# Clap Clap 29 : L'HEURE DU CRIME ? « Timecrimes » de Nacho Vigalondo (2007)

Chers clappeurs, chères clappeuses, pour ce 29e épisode de Clap Clap, ton programme préféré dédié au cinéma oublié, je te propose le film espagnol Time Crimes. Sorti en 2007, si tu aimes les voyages dans le temps, je vais te décortiquer 3 extraits qui deviendront 3 bonnes raisons pour le regarder. En fin de vidéo, notre bêtisier à ne pas manquer, ce film à l'intrigue alambiquée est fait pour toi.
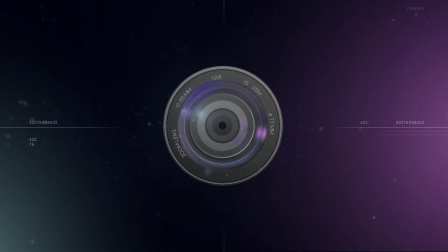Pourquoi j'ai la tête plein de bandages? J'ai eu un accident? On ne sait pas. En tout cas, au début de ce film farfelu, qui commence de façon très classique.
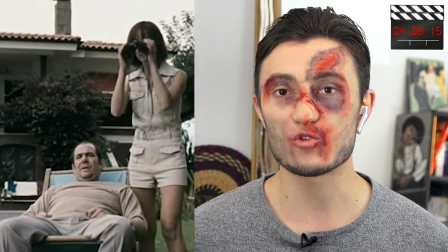(0:46)
Un couple emménage dans une maison un peu isolée,
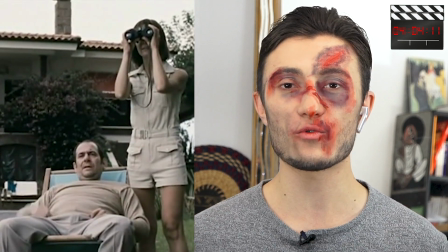(0:49)
alors que le personnage principal se repose sur une chaise longue dans son jardin, il voit avec ses jumelles des images étranges.
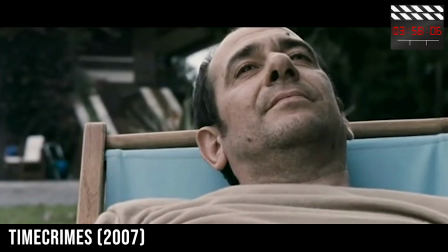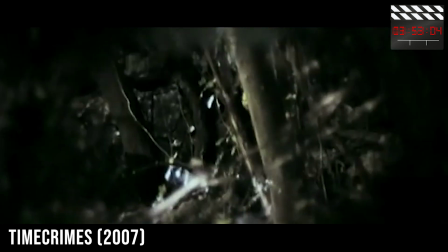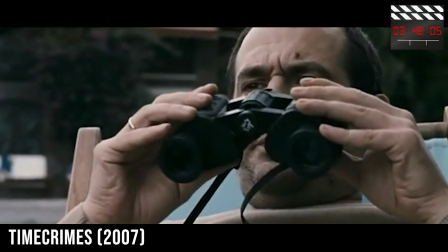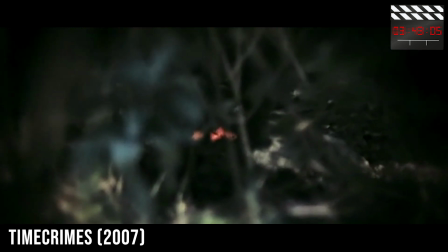Dans cet extrait, les oiseaux chantent et le héros de cette histoire pleine de rebondissements est confortablement installé en voyeur.
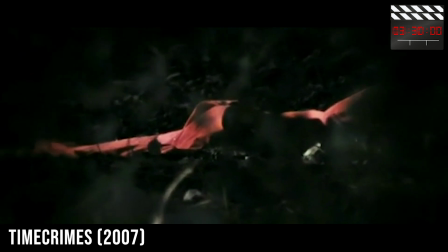(1:24)
Le talent du réalisateur est de piquer notre curiosité grâce aux images floues des jumelles.
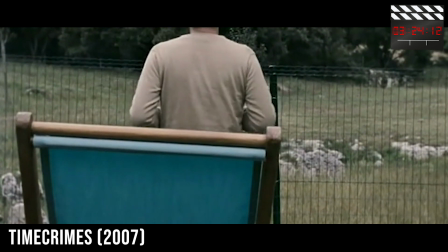(1:30)
La caméra prend bien sûr la place des jumelles, tremblante et volontairement approximative.
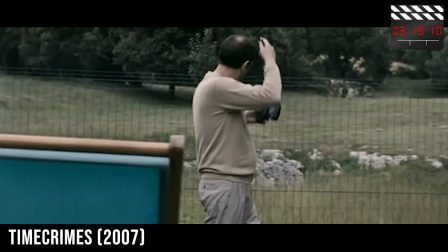(1:35)
Comme le héros, on se demande ce qui peut bien se cacher dans cette forêt qui l'entoure. Il décide d'aller voir de lui-même ce qu'il ne parvient pas à bien distinguer au loin. Ça ne m'explique toujours pas qui je suis dans cette histoire. Il me paraît bien nul ton film. Alors, un petit extrait pour te donner envie.
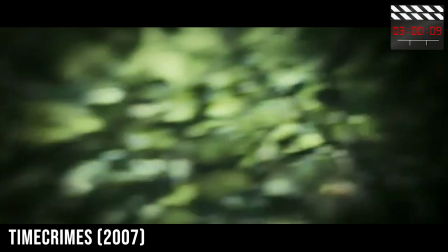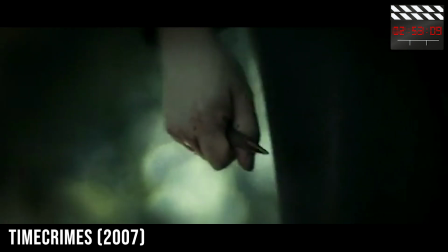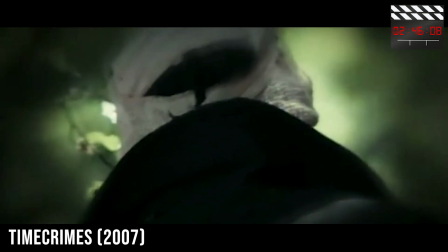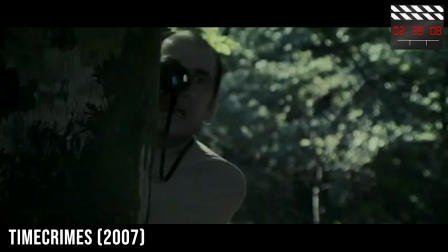Ah, mais je suis le méchant qui veut le tuer. C'est un film d'horreur, ton truc. Pas du tout. Même si cet extrait, et aussi plusieurs passages du film, sont tournés comme un film d'horreur avec un dangereux psychopathe qui rôde un ciseau à la main. Cette histoire est bien plus compliquée et le début du film est là pour semer le doute. Que suis-je en train de regarder? Dans notre choix d'extrait, la musique est angoissante et joue avec les stéréotypes du film d'horreur.
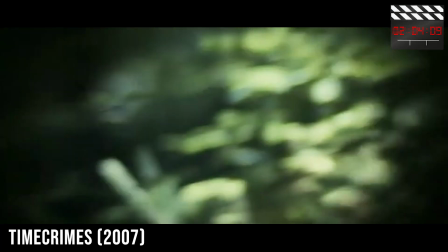(2:51)
Les jumelles ne protègent plus le héros qui est directement menacé.
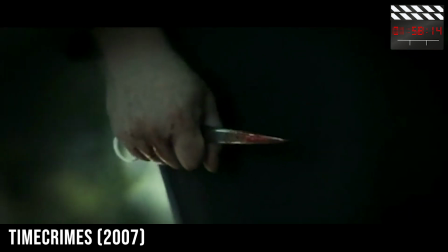(2:55)
Le gros plan sur les ciseaux avec du sang sur le visage bandé de l'agresseur sonne comme le début de l'intrigue.
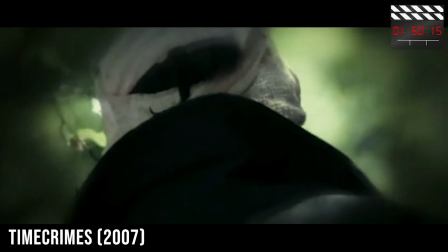(3:02)
Qui est-il? Que veut-il? À partir de ce moment, à la 12e minute de film, impossible de décrocher jusqu'à la fin.
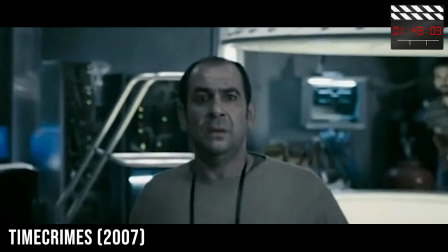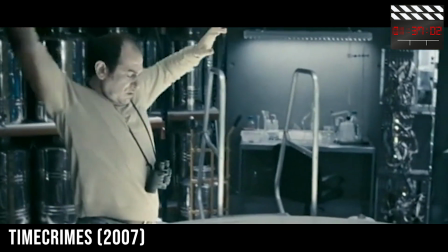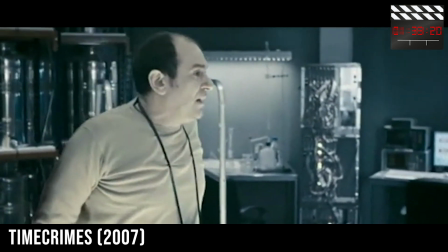(3:23) Allez-y.
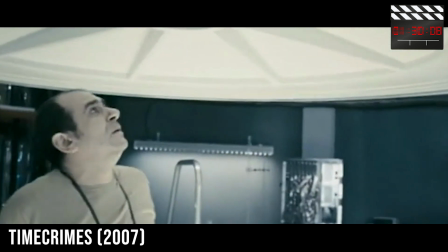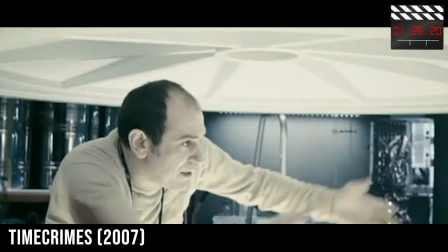(3:30) Venez, dépêchez-vous.
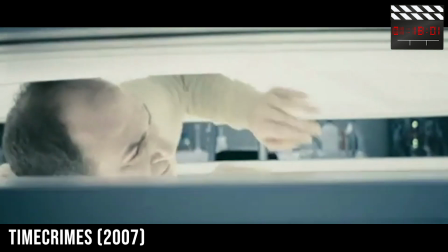(3:35) Hé ! Hé !
Je ne comprends rien du tout à cette histoire. Il va se passer quoi après ? Justement, c'est tout l'intérêt du film. Ne pas savoir et se laisser porter par l'intrigue et le suspense.
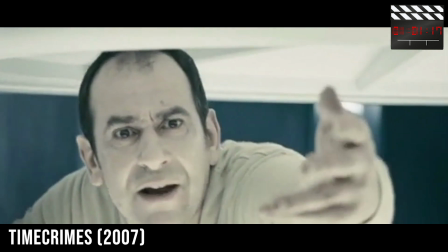(3:52)
Le personnage principal trouve refuge dans un laboratoire, mais un savant fou le fait plonger dans une étrange machine.